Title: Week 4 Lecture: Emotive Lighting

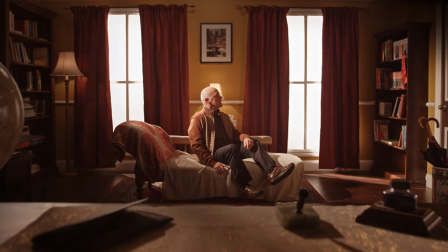[4:12]
If you want a scene to appear welcoming, you can create comfort with the use of warm, comfortable tones and soft lights that leave no or few harsh shadows. The use of warm autumn colours here, bright exterior light and numerous accent lights create a generally pleasant atmosphere.
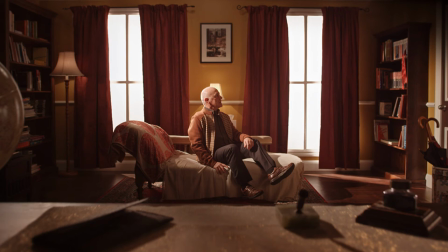[4:29]
The main issue with the image on screen is that dude on the couch. Who would sit like this? He is clearly in need of some serious medical assistance. Now let's look at the image on screen.
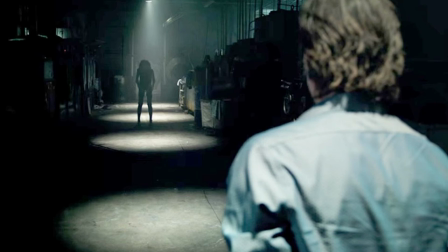[4:40]
Does this scene differ emotionally from the previous one. If you answered yes, then you have a solid grasp of the obvious, so well done. Ask yourself, what aspects culminate in the separate emotional message of this scene? We have two subjects here, the man in the light on the right, and the figure in silhouette on the left.
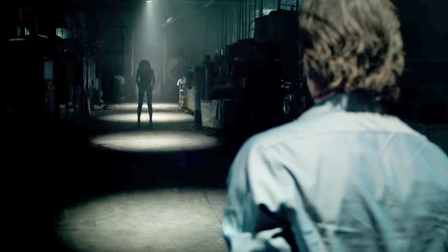[4:59]
The man is well lit, which on paper would suggest safety, but in this context he is left feeling more exposed to the dangers that lie in wait. The room is dark, with harsh, contrasting lighting and the tones of a blue green combination that is somewhat wintry cold and disconcerting
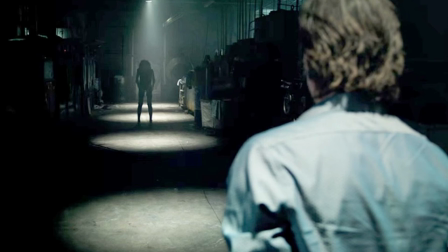[5:18]
this acts to keep the left figure highlighted by their surroundings but in complete shadow for an ominous sense of foreboding think back to our lectures on the silhouette and analyze that silhouetted figure the pose is unusual with a closed in awkward posture i'm going to go out on a limb here and say this is not someone
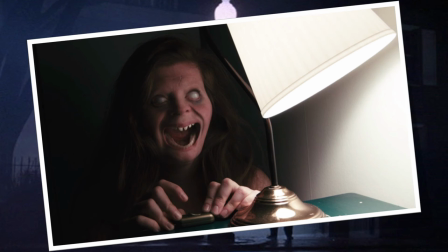[5:35]
that you want to meet in a dark warehouse next you should consider oh hold on i don't know how that got in there that's a picture of my ex but while she's here let's ask ourselves what feelings the lighting elicits the scene has a bedside lamp which can often create a sense
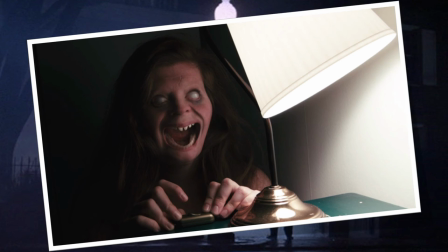[5:51]
of coziness in the room but does it here no while the lampshade and wall are well lit the figure is lit by a split light the one that is somewhat softened by the light's direction while the lighting may be cozy the content is not and and that creates an interesting visual juxtaposition.
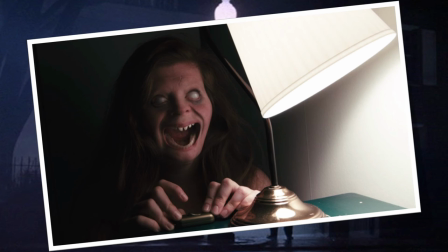[6:09]
Making such decisions about the emotional intent of your scene or shot should always be a consideration with your work.
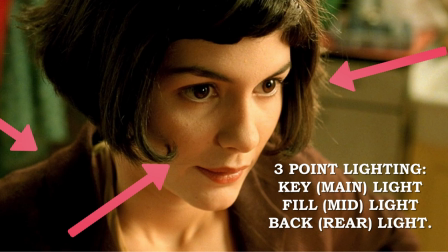[6:17]
For those of you taking your design work to storyboards for animation, or taking 3D game design classes, 3-point lighting is a term that you will become very familiar with. A common lighting solution, it helps to distinguish the foreground focus from the background while maintaining shadow, tone and interest.
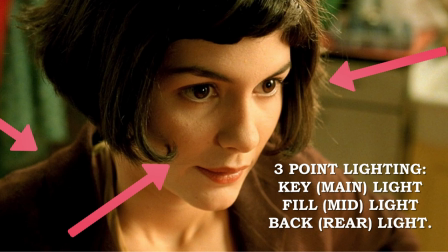[6:35]
So let's look at these three lights. Number one is the key light. This light registers most prominently in the frame and is often used to suggest the direction of the main lighting source in the scene. In this case a window. Here when you look at the image of Amelie, you'll see that the screen right portion of her face is the brightest.
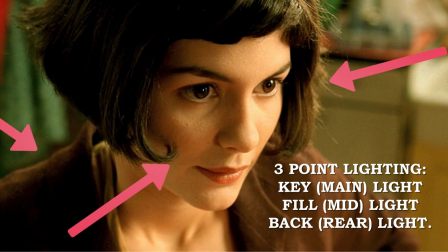[6:54]
That is the key light. Number 2, the fill light. This light fills in the mid shadows of your frame. You'll notice that the left screen portion of Amelie's face is in some shadow, with features that remain plainly visible.
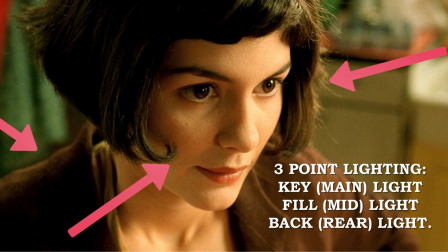[7:08]
The mid shadow that is cast from her hair on Amelie's cheek shows the presence and direction of the mid or fill light. Number 3, the backlight. The backlight gives an edge of light to the rear portion of the subject.
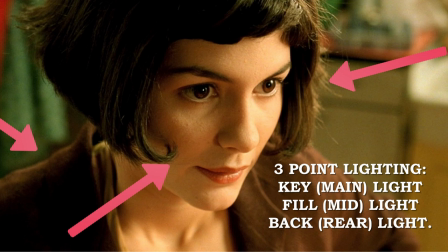[7:20]
Often the backlight shoots down from a higher angle, working to improve the silhouette of the character, stopping them from fading into muddiness or darkness. You can see that Amelie has a strong contour along her shoulder and nape of the neck. This is the real light.
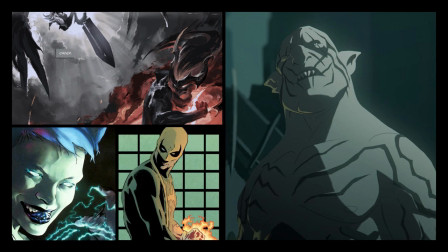[7:36]
When utilizing your notes in conjunction with your assignment work, consider the character traits chosen for each of your two characters. What atmosphere would this character best be a home in? What lighting will you utilize to contrast or complement their traits?
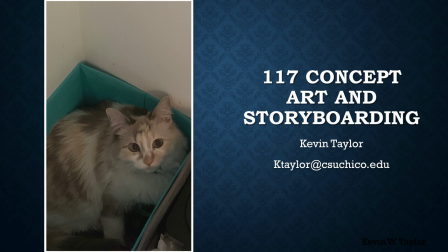[7:51]
Hopefully this has provided a little tasty food for thought. This has been your week 3 lecture on emotive lighting. Please enjoy this picture of my roommate who is a cat and I will see you all in the virtual classroom.